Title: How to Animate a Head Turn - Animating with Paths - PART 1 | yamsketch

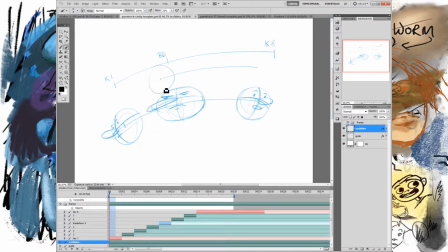[12:23]
The other reason is if I draw a drawing here and I draw a drawing here, and I'm pointing my guy's nose here and he's looking this way, and I'm pointing him here and he's looking this way, and then I pick the dead middle, heaven forfend that I pick the dead middle.
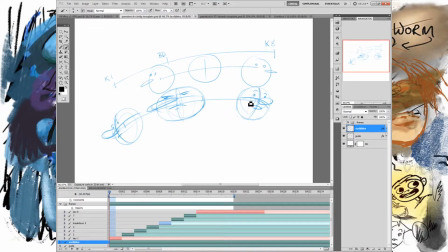[12:37]
The problem is I'm also going to be likely to screw up my drawing by trying to draw this dead center guy. And this is just going to be really boring, because you don't really want to have a frame where the guy is just looking dead on. This looks like a, you know, an anatomical drawing, or like a, it's just like,
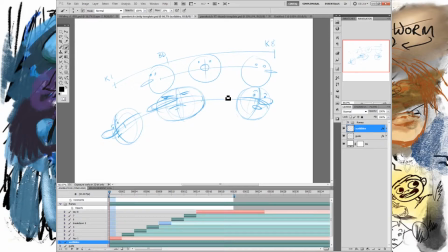[12:55]
it's not a drawing that you would usually see if you're trying to see something like dynamic and interesting. This drawing, on the other hand, is interesting because there's angles on it and all this stuff, and you can make a lot of that happen just by not picking the middle, picking over here or maybe over here,
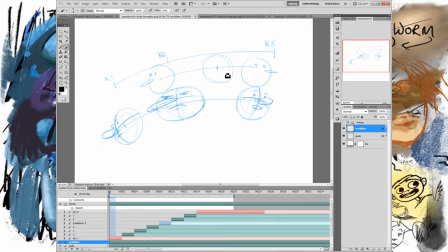[13:11]
and then when I do the drawing, I'm already thinking like, oh yeah, he's already coming over here, so now I can have his nose like kind of swinging around or something like that, and I could do something a little bit more interesting, right, with what he's doing. So I always recommend dodging the middle and kind of biasing yourself towards the side.
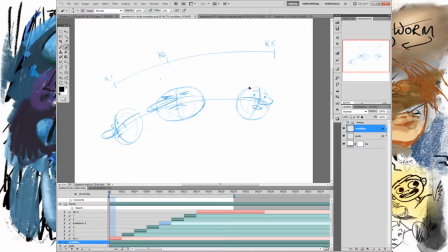[13:30]
But then the next question becomes, okay, well, but this is only 3 frames. We need 8 frames, so we have 5 more. Where do we put those? And that is up to you. It has to do with what you want to do with the motion. So in this animation down here, what I decided to do was he'd start slow.
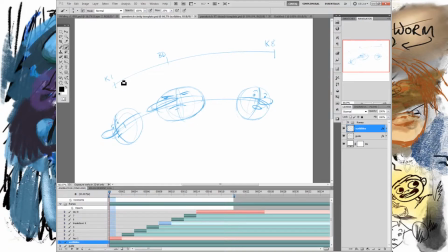[13:47]
So I stack them up here. So I put one there, real close. So I got 1, 2, 3, 4, and then that's 8. So I got a couple more here. 1, 2, 3, 4, 5, and I need 6, 7, 8.
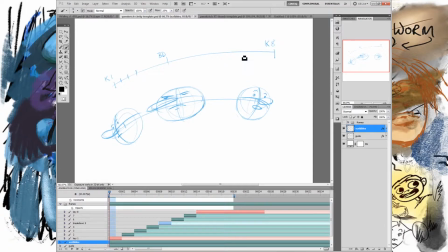[14:04]
So I got 3 more. So maybe I'll put 1 more there, and I'll put 2 here, right? Like that. Okay. So what I did here was I stacked up a bunch at the beginning, I stacked a couple at the end, and I got one in the middle-ish. And what that's going to do is it's really weighted towards this side.
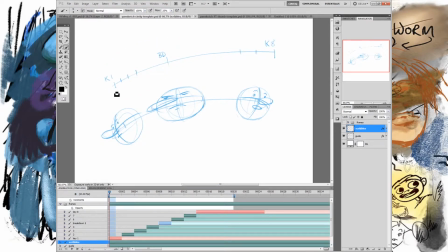[14:19]
So now he's going to move real slow at the beginning, and then he's going to be like zip, and he's going to speed up, and then at the end there's just a little cushion. So instead of him just going snap right to the end, which would be kind of jarring, he's going to be like ugh. And this is just a little cushion. There's enough frames here that it just slows down a little bit.
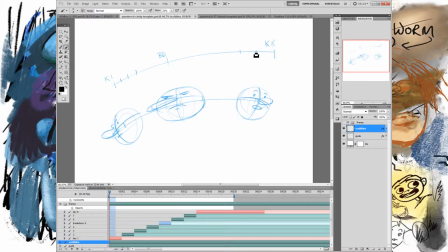[14:35]
So okay, but it's not slowing down that much because there's only a couple frames. I could do this. I could erase this one from here and put it here, and then he'd be snapping out of here faster and cushioning more here.
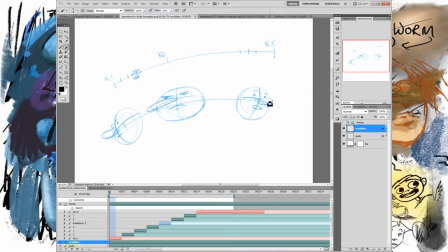[14:49]
So then he would be like Okay, so I do that with sound effects in my voice a lot because it actually really helps me understand the motion. A lot of this is about where does it speed up and where does it slow down, okay?
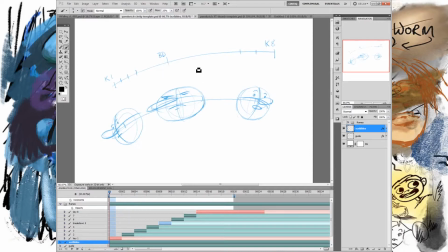[15:01]
Especially when you're doing in-between drawings, it's really important that you don't just split the difference and cut in the middle and then cut in the middle of that and then cut in the middle of that because it won't look good. Instead, you can use this as a great opportunity to stack them towards one end or the other, and what you end up getting is what's called easing. So that means that you're easing in or you're easing out.
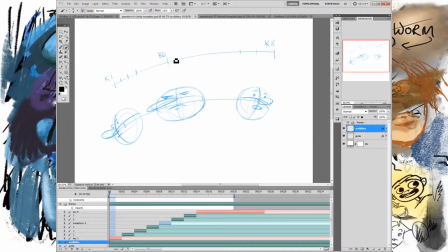[15:20]
So in this case, I'm easing out here because it slowly moves out, and then I'm kind of easing in here because it's got a little slow here, right? Not too much though, right? And then the best part about this is if you did this exact same animation, but you just tweak these each time, the position of these, you're going to get a really different feel.
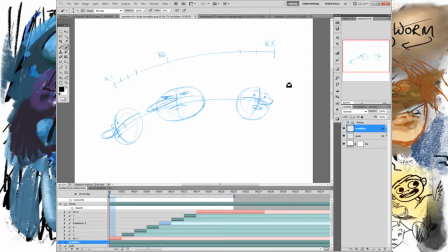[15:39]
So you can have an infinite variety of head turns, even though it's just a head turn. You can have an infinite variety of runs, even though it's just a run. So this is what actually gives you a chart or a graph of like how your animation is going to feel before you even decide what character you're drawing, before you even decide what's moving.
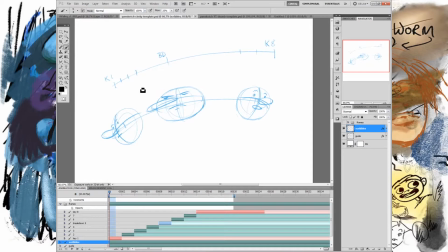[15:58]
You know, this could be a baseball moving across here, or it could be a head turn, or it could be a squirrel jumping. The important part is that this thing gives me my timing and my space. And both of those are super important in animation. So now that we have it all laid out, I can count this out.
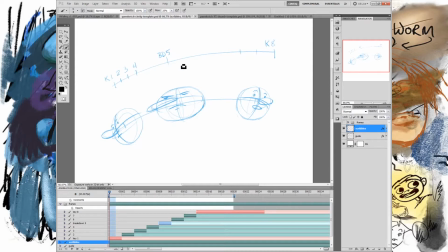[16:14]
I go 1, 2, 3, 4. The breakdown is 5. This is going to be 6, 7, and the keyframe 8. So we have 8 drawings that we're going to need to do, and we're going to keep them loose because animation comes in phases. So as you can already see, planning is really important. So first plan, think about what you're doing, plan it out.
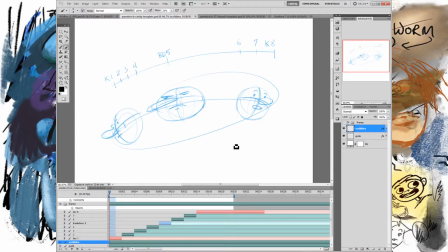[16:33]
Then do some rough drawings, get the keyframes in, and then the breakdown. So I just drew them all in one layer. I'm not trying to make things more complicated than they need to be. Just drew them all in one layer, and then what I did is I started breaking out all these frames. So there, just redraw it. It's not hard. Just draw it again. And because you're going to draw it again, like these are still rough.
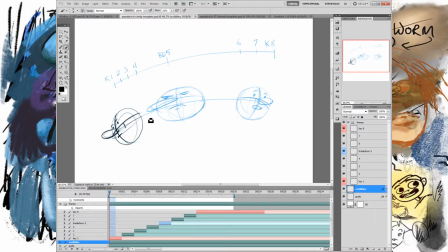[16:51]
So you're going to have to come back and ink them and make really clean drawings. That happens, you know, later, and then you color them and all that stuff. So it happens in phases. Right now we're getting the motion. So what's important isn't to have a perfect drawing or a perfect line. You know, that's a circle, that's enough.
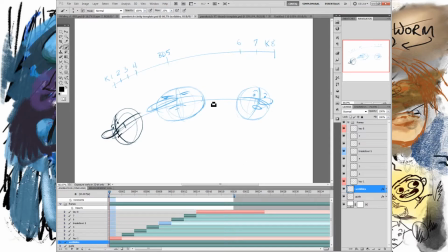[17:05]
What's important is that the drawings fit together and the motion moves correctly and it feels right. Once you get that, then you can start cleaning the drawings up. So you can see I have a little color-coded thing to make this very obvious for you guys, but also for myself.
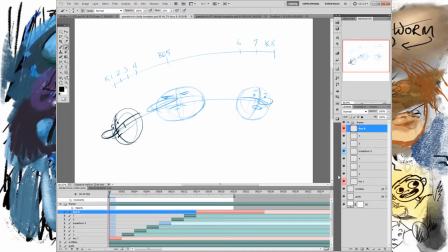[17:20]
This is key 1 in red, key 8 in red. So the keys are in red and then the breakdowns are in blue. Okay, so this is a simple one. So we only have 2 keys and 1 breakdown. But by putting these things like this, I know that these are the important ones, and then these little ones in here are less important. They're still important, but they're in-betweens, okay?
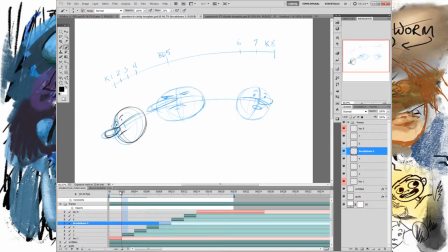[17:37]
So as I scroll through this animation, you can see my key, my on 2, my on 3, and then my on 4, and then bam, we're going to our blur frame. We're snapping a long distance, so that's why we can have this distorted frame.
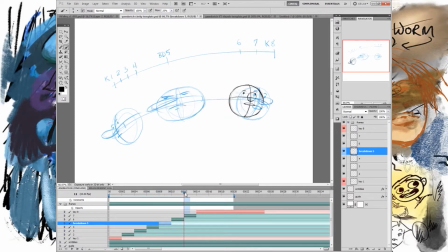[17:54]
And then boom, we come to our 6, our 7, and then finally cushion to our 8, okay? So that motion there is what creates a soft start, because you can see they're stacked up there.
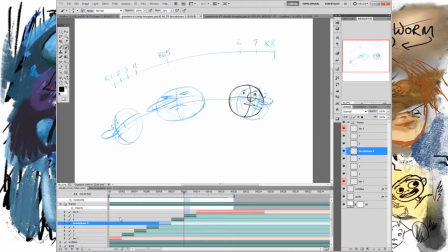[18:06]
The big blur snaps over, and then at the end we have a little cushion. And then that effect, again, when we play it, is that you get that snappiness. Now, if I take out my guide, you can really feel that. And you can see that we're using that timing just that we have up ahead, up here, up above.
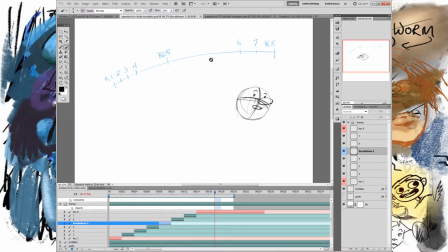[18:25]
We're using that timing and we're using that spacing. And because we planned it out, when we did the drawings, first of all, the drawings were a lot easier to draw because I knew exactly where to put them. And I knew exactly, you know, what timing they were going to have.
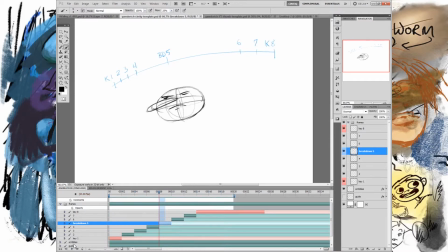[18:39]
And then all I had to really figure out was, you know, how do I want to make the expressions on the face? What angle should it be at? And so on. So even with a simple, really simple character like this, you can see that a lot of thought actually goes into it.
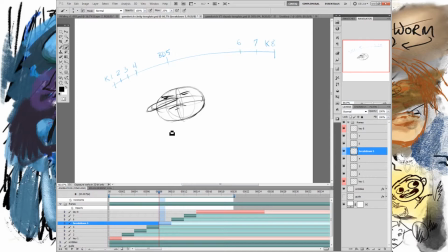[18:55]
I still draw it as a sphere because I'm thinking about it as a 3D thing because I have to rotate it, right? So I still draw this. Some people like draw like a face and then they draw like an X on it, right? This isn't an X. Be careful with that. It's actually a sphere. So it's a round thing here and a round thing here going around the sphere.
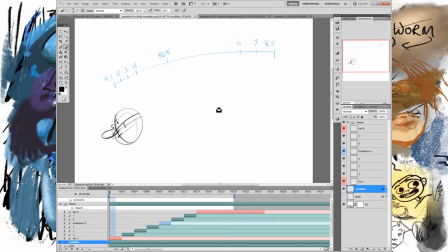[19:14]
And like an orbit. You want to think about it as a round thing because that's going to be important when you rotate the sphere. So when you rotate it this way, now let's say we want him to look down. Now I think about this and he can look down because I can draw like that.
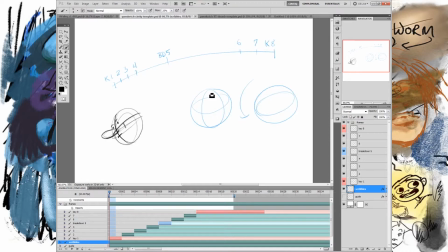[19:32]
So now he's looking more down. And then I can also think, but I want him to stay this, right? I want him to stay at the same, you know, left to right. So now I can draw his, you know, his eyes are here and his eyes are here.
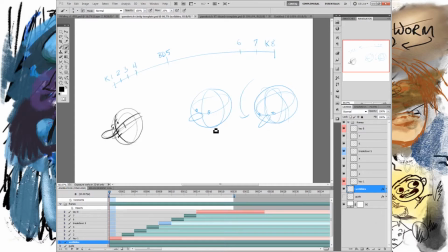[19:48]
And now it looks like he's looking down, right? So that's the kind of stuff that you just want to kind of have in your head. And if it's hard to keep in your head, and that's hard, then draw it. Don't worry about it. You know, make your paper dirty, make your screen dirty, because you're just going to use this as a guide and redraw it when you ink it anyway.
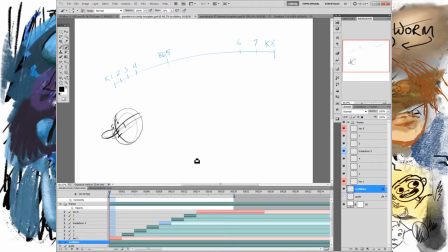[20:07]
So don't think about this as a final drawing. You do not go from 0 to a perfect drawing in animation. You have to do it in phases. Okay, so you can see that these in-betweens are pretty normal. I'm tweaking his
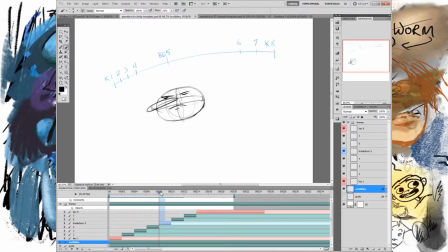[20:23]
angles and stuff, but I'm not worrying too much about distorting him, except when I get to here, when he speeds up, that's when I really distort his face. And the reason why is when you have a lot of motion really fast.